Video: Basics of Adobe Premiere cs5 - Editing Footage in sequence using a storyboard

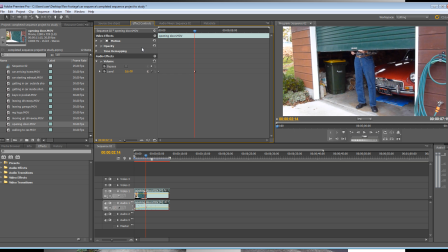(4:10)
Okay, so as you can see, the sound faded in really nicely. Let's insert another clip. So the next part is looking at the keys and pockets. Again, this is linear editing.
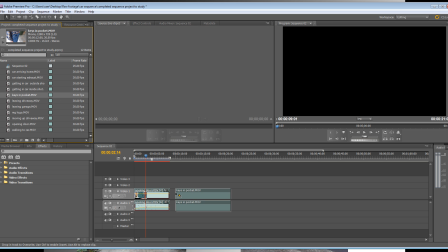(4:22)
I'm not doing insert editing yet. I'm just going to drag this in. Let's just press play.
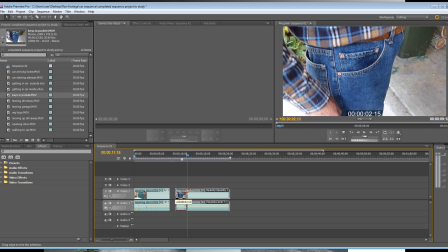(4:32) Action.
Okay, so I'm just going to trim this in. Move this over here.
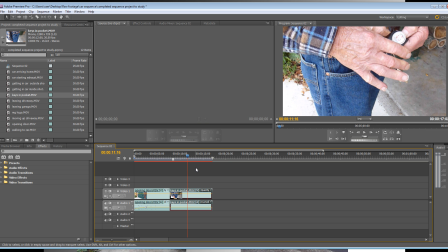(4:40)
And let's look out for the cut.
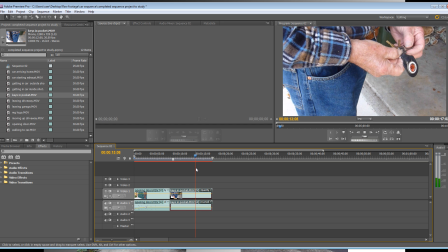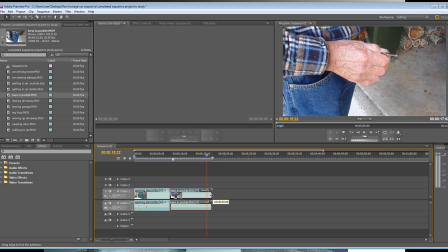(4:47)
Don't think there was a cut in this part, but let's trim this back. A little bit of dead space there.
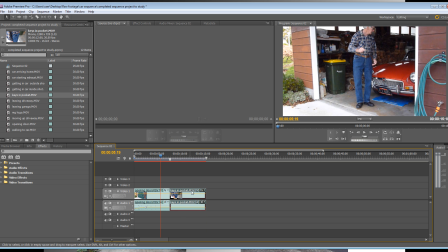(4:53)
Now let's just play, look between the clips and see if there's a change in sound as well.
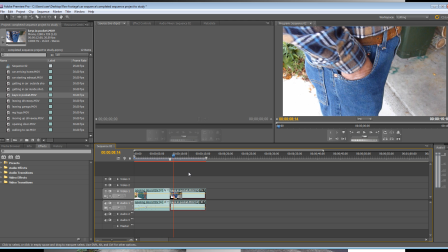(5:01)
So you notice there was a bit of a change in sound there. I'm just going to add a crossfade in there. So if I go to audio effects, sorry, audio transitions and open crossfade, and I'll just drag in constant power and drag that down to the audio layer. And this will keep the amount of noise constant.
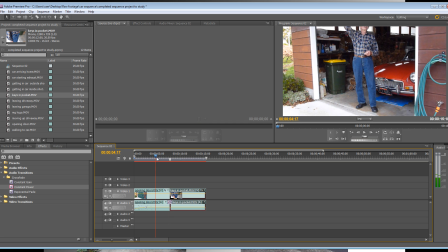(5:20)
It's almost like it's an audio transition. Let's play that and listen to this. Oh, I just heard the cut there, so I need to trim that back there. Move that back and add that transition in.
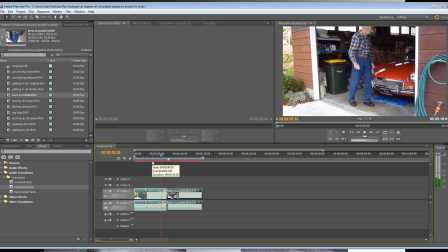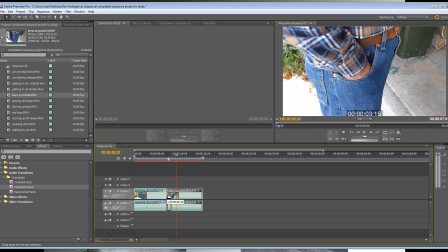(5:46)
Alright, so we just need to remove the action as well.
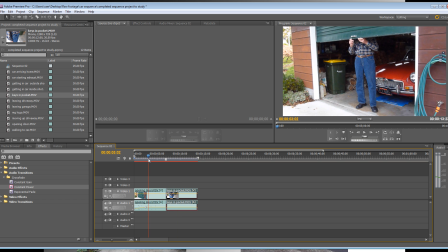(5:51)
So what a good editor does, they keep playing, rewinding the work and playing it until it's perfected. That's what I'm doing at the moment.
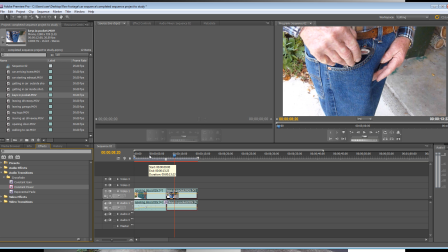(6:06)
So we can't hear the director saying cut or action now, and we've got a nice constant crossfade here.
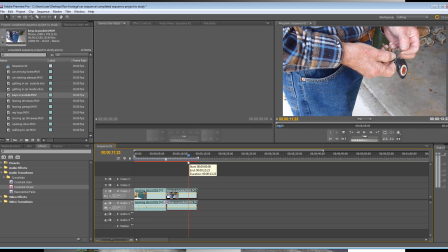(6:11)
Okay, let's look at insert editing. Now if I press space now, look what happens.
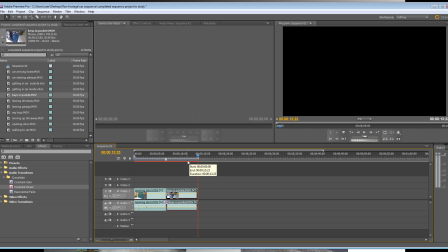(6:17)
The time scrubber actually stops at the end of the clip, which is very useful, so that's the perfect space for the next clip. So what we need to find out now is we need to look at walking to carb, and instead of dragging this in, I'm going to show you how to do insert editing now. So I'm going to drag this into source,
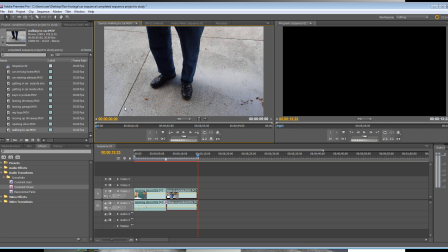(6:34)
and if you're ever editing, always edit on maybe a sound happening or edit on action. So at the moment, if we play, the feet aren't moving. Let's wait for the feet to start moving. We definitely don't want the sound called action. Okay, so let's edit on movement. So I'm going to set an endpoint here.
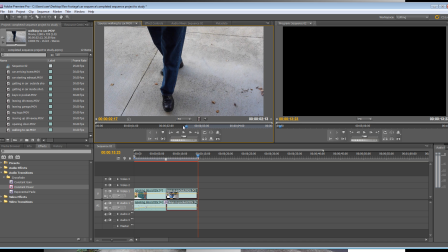(6:53)
The shortcut on your keyboard is I. And all this highlighted part here is the part we can use. And this part over here is the part we have pretty much trashed, if you like to put it that way.
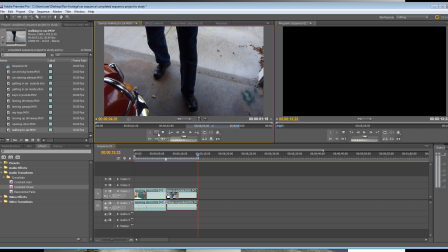(7:12)
Alright, now I'm going to set an out point because that's the amount of time I want. We don't need too much time. We need to keep it interesting for the audience. And now I'm going to set insert that, which is this key here, or comma. So this is insert editing. Let's play that.
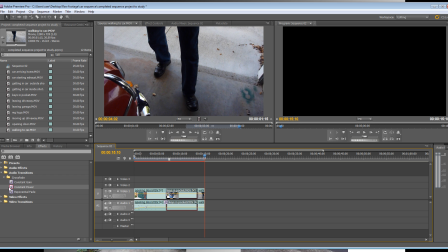(7:33)
Alright, again, I'm just going to add a constant power in there. Let's do the next part, which is getting in the car from the outside point of view.
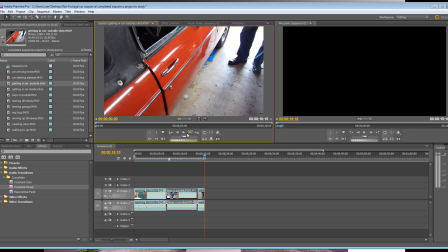(7:43)
So I'm going to drag this into here again. Let's press play first.
Action.
And let's wait for movement. Let's set an endpoint there.
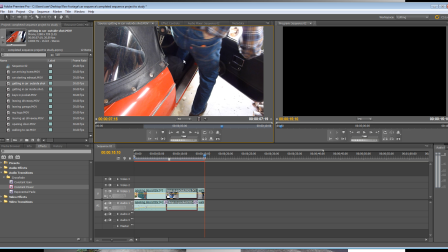(7:54)
And let's just wait until the gentleman's foot is down here, because we've actually shot this same shot again, but from the inside point of view, and I want to show you what some smooth editing looks like. So I'm going to set an out point there as the gentleman's foot hits the floorboard with his left foot.
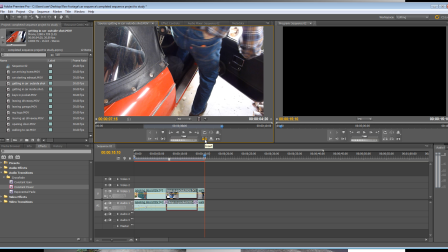(8:14)
And I'm going to set an in point there. So I'm going to insert this now. So I've got to set an in point here, out point here.